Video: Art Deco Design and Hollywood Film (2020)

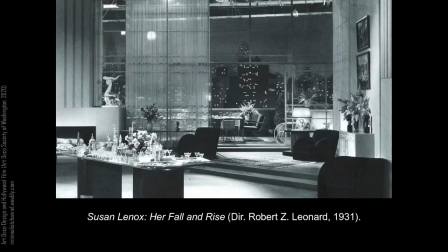[59:14]
Between the sheer drapes, pools of light, and plush furniture, the room hints at the more comfortable, streamlined interiors to come.
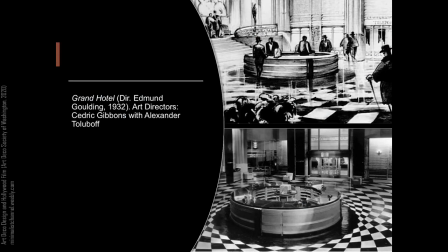[59:22]
A high watermark of MGM modern design came the following year in 1932 with Grand Hotel, which gave audiences one of the finest displays of modern storytelling blended with modern design in the early sound era.
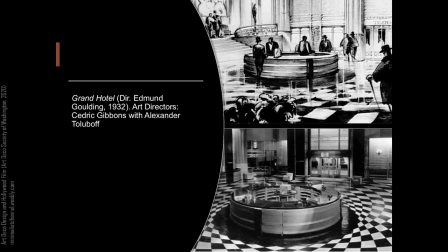[59:36]
Gibbons was much more involved with the higher budget pictures, such as Grand Hotel, which he designed with Russian-born Alexander Tolobov.
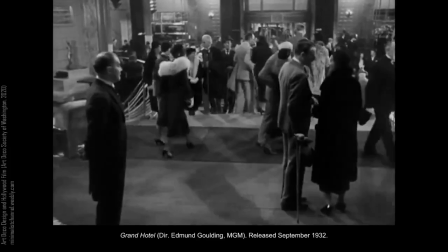[59:45]
From the spinning doors to the spiraling checkerboard floor and round desk, the hotel design speaks to the film's interwoven and overlapping stories.
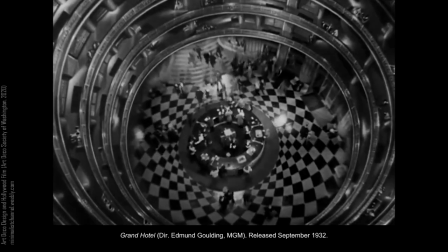[59:55]
Producer Irving Thalberg envisioned a star-studded superproduction, where the studio's biggest stars would be brought together into an integrated story.
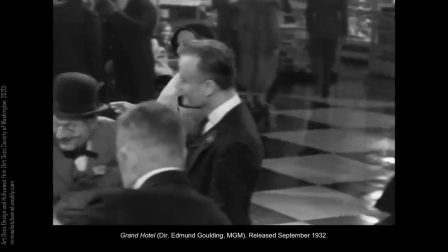[60:03]
The design mirrors the sophistication of this storytelling, with the more brightly lit public lobby and crowded bar filled with glass,
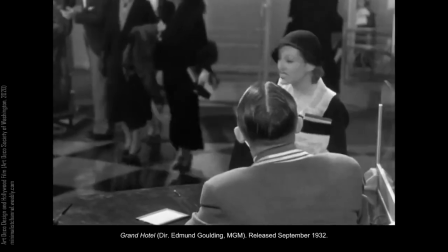[60:11]
metal, and geometric forms, while softer, more shadowy wood and upholstered furnishings populate the hotel rooms,
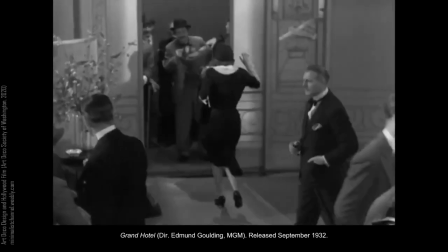[60:18]
each with slight variations according to its inhabitants.
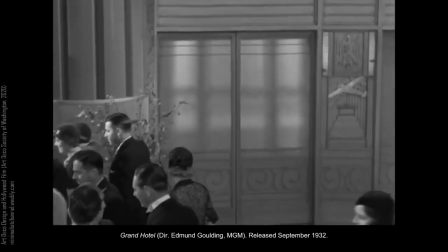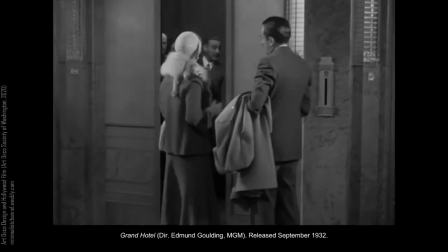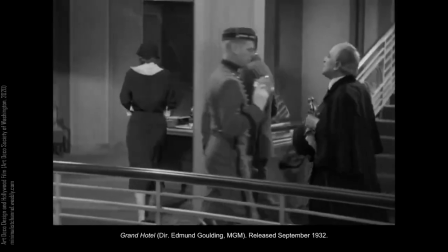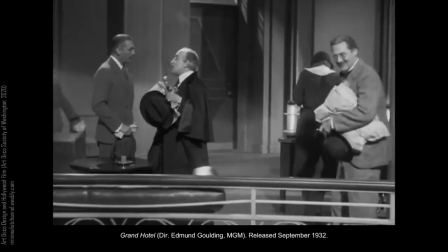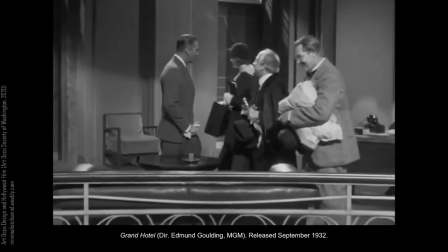[60:50] waking up and calling. Oh, I'm sorry, old girl. I'm sorry.
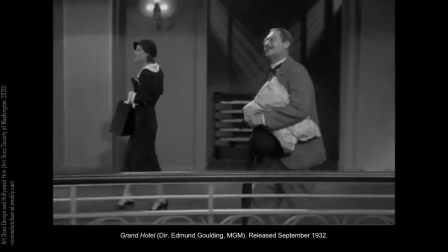[60:55]
Amazingly, even though the film was named Best Picture, its art direction was not nominated.
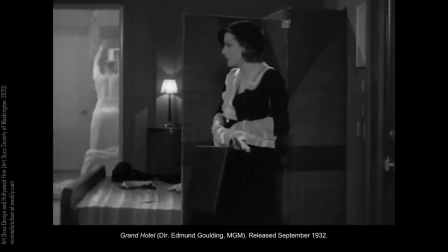[61:03]
Regardless, Grand Hotel can essentially be seen as the end of one era and the beginning of another,
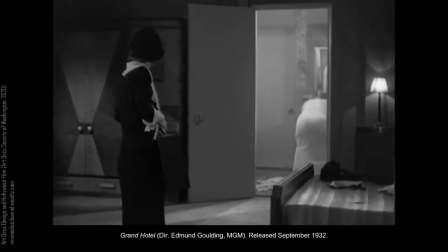[61:08]
bringing MGM and its skilled art department into the era of modern sound film production.
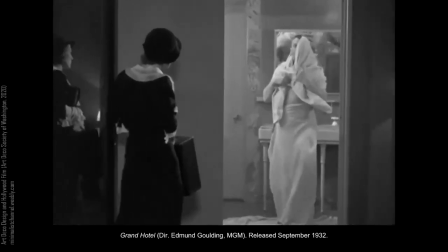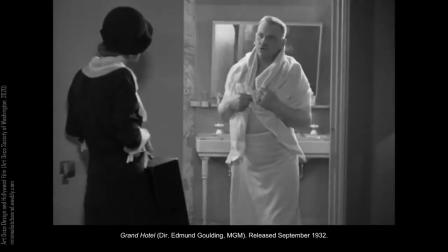[61:22] Who are you, please?
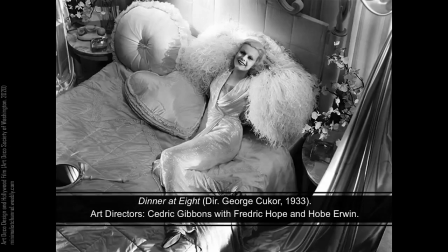[61:26]
In the years that followed Grand Hotel, MGM's pictures featuring domestic settings stepped back from the ultra-modernistic sets of the previous five years and began to embrace more conservative forms, with neoclassical and colonial revival furnishings taking their place alongside more well-mannered modern interiors.
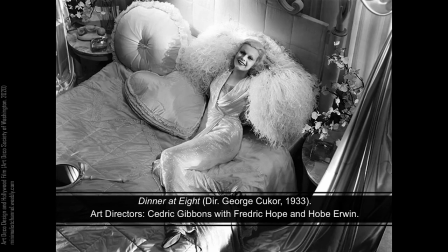[61:45]
The flamboyant great white set created for dinner at eight being used more for satire than anything resembling contemporary decor. A whole range of factors contributed to this shift, from MGM's late adoption of sound, increasingly strict enforcement of the production code, and the changing appetites of the Depression era audience.
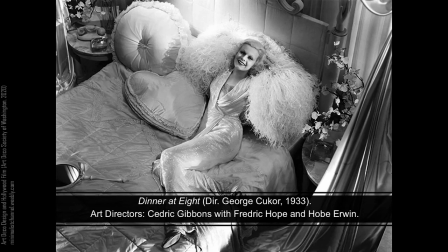[62:05]
It was also a result of the studio's loss of Riving Thalberg. The young producer had scaled back after an illness in late 1932, but never fully recovered and passed away in September 1936.
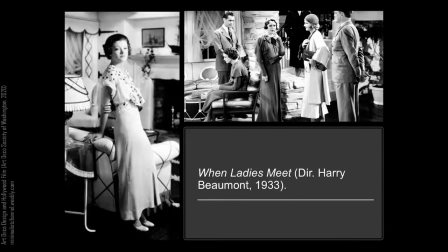[62:17]
He was just 37 years old. The 1933 film When Ladies Meet is a good early example of this transition. It was a huge success and featured a home crafted out of a barn conversion. Bright and filled with furnishings that blend Americana with contemporary decor,
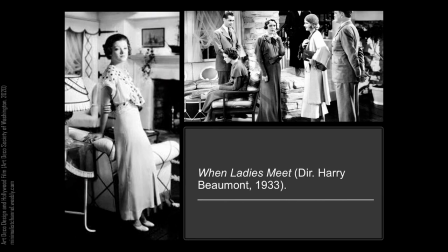[62:35]
painted beam ceilings, gleaming plank floor, and an overstuffed but smartly patterned furniture assortment. The studio claimed to be flooded with requests for floor plans and design details after the film's release. Less than 10 years later, it would be remade with the same title in 1941.
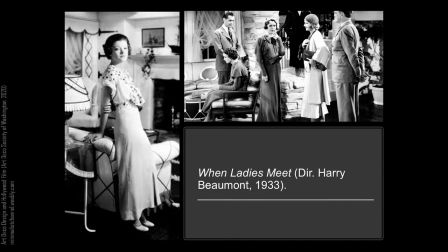[62:53]
This time, the home was not a barn, but an old mill complete with water wheel. Even as films like When Ladies Meet started to become more popular with audiences craving comfort over audacity,
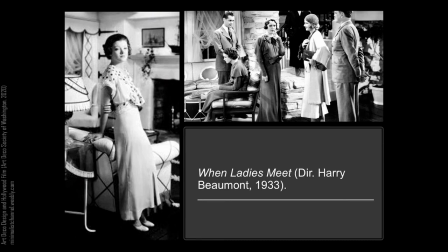[63:06]
streamlined designs do still appear in MGM films throughout the 1930s. Of these, the musicals and the successful Thin Man films stand out.